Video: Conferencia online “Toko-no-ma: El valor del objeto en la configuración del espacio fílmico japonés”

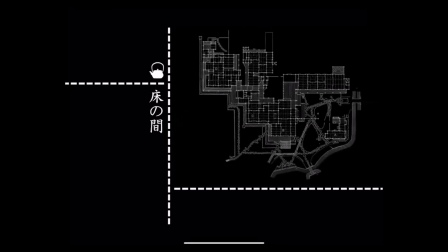[51:54]
Y de ahí que el diseño arquitectónico y urbano de Japón acabase derivando hacia la formalización de complejos sistemas organizativos desplegados estratégicamente alrededor de ciertos hitos o nodos de diversa naturaleza, de diversa entidad, ¿no?
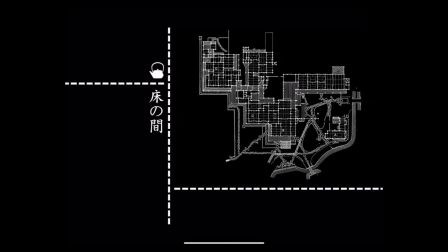[52:12]
Esta forma de modelar el espacio japonés puede apreciarse, por ejemplo, en los roji, que son estos intrincados jardines que conducen desde la vivienda tradicional hacia los pabellones de té, en los que se va descomponiendo el recorrido en una secuencia marcada por la disposición, mayoritariamente, la mayoría de veces no lineal, las linternas y otros elementos referenciales como fuentes para las abluciones, etcétera, que van apareciendo en el recorrido.
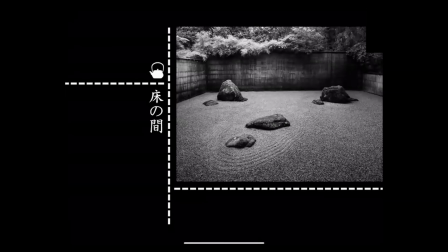[52:41]
O también, cómo no, en esas piedras que repartidas sobre un lecho de grava atraen la atención de los monjes zen hacia el fondo de los kare-sansui, jardines secos, a los que no por casualidad los japoneses añadieron el apelativo de kansho-niwa,
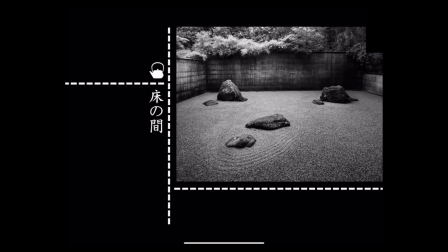[52:56]
lugares de contemplación. Posiblemente es aquí donde se produce el cambio en el vocablo jardín de Teshima, isla, que era como se utilizaba en el periodo anterior a la hegemonía cultural del Zen, porque
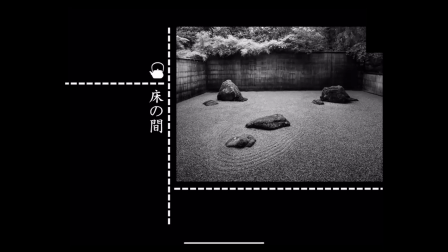[53:13]
en los jardines de la corte de Heian lo que representaban era la isla paradisíaca taoísta, por eso se llamaba Shima y muchas veces albergaba un estanque, mientras que estos espacios, los Kansho Niwa, remitían más a estos Niwa, a estos Shaniwa o Yuniwa, como se llamaban los primeros
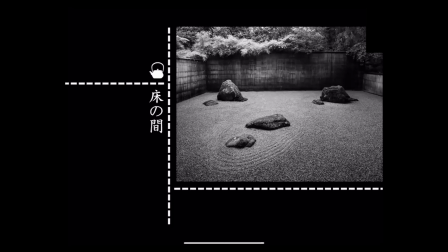[53:32]
espacios de los que se realizaban los rituales sintoístas como aquel Morogi que hemos visto al principio, ¿no?
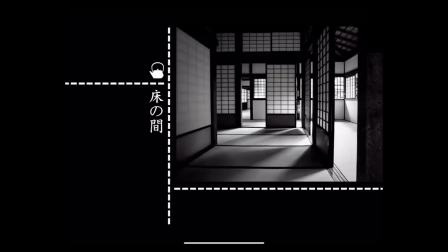[53:42]
Y por supuesto, esta misma dinámica se puede encontrar perfectamente también en la singular configuración de la casa japonesa, con su soji y su fusuma plegándose silenciosamente alrededor de un centro vacío,
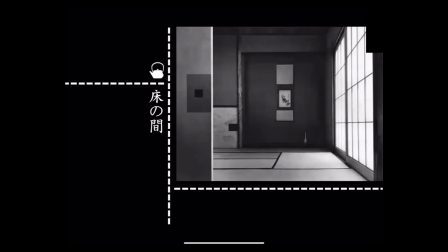[53:58]
nebuloso y sin embargo pleno de sensaciones como es el tokonoma. Él mismo, una reproducción a pequeña escala de la propia casa en cuyo interior se aglutina con voluptuosidad, contornos, texturas y gestos caligráficos,
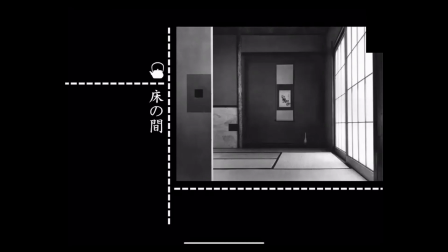[54:16]
configurando una especie de danza temporal suspendida, ¿no? A la espera de ser activada por la mirada del visitante. Bueno, sea cual sea el ejemplo que queramos tomar,
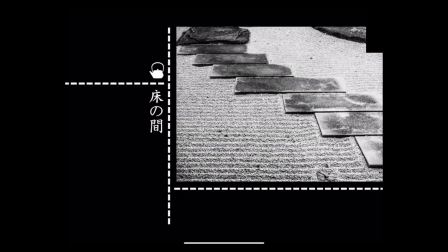[54:29]
apreciamos cómo esta construcción del lugar, en relación del lugar más que del espacio, ¿no? En relación a un sistema de puntos referenciales, promueve una experiencia sensorial secuenciada, casi cinematográfica, del espacio-tiempo.
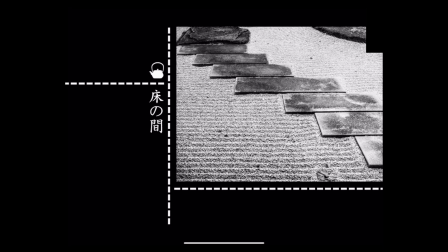[54:42]
Una experiencia que descompone la mirada en múltiples vistas parciales, que a modo de fotogramas se despliegan formando una cadena de contemplaciones visuales y sonoras puras.
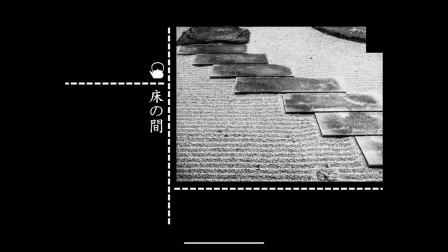[54:53]
Recupero aquí el concepto de expuesto por Deleuze, de los signos y son signos, que se van enlazando con una duración variable, ¿no? Llegados a este punto, no resulta difícil entrever la latencia de esta misma forma de entender y modelar el espacio en la escena que vimos antes, ¿no? De hecho, la planificación de toda la secuencia en derredor de ese núcleo orbital formado por la tetera y el brasero,
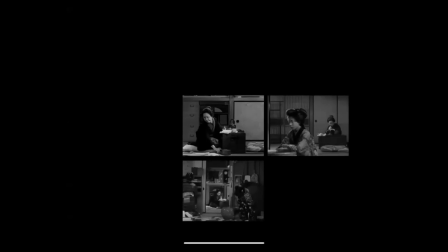[55:18]
a los que se subordinan una serie de objetos periféricos, ese segundo y tercer brasero,
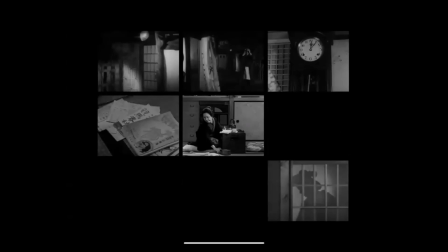[55:26]
el reloj, las revistas, etcétera, no solo resulta evidente, sino que parece destinado a promover, como ya dijimos, una suerte de apropiación sensorial del marco escénico donde se está produciendo la acción en dos fases,
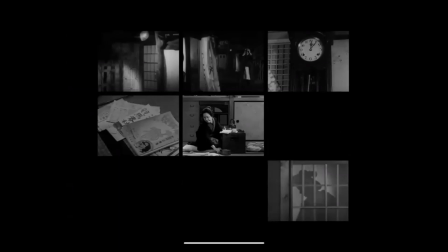[55:42]
¿no? La primera, mediante el trazado de una cierta topografía, una especie de mapa mental, que el espectador deberá reconocer progresivamente a través del montaje, identificando los límites.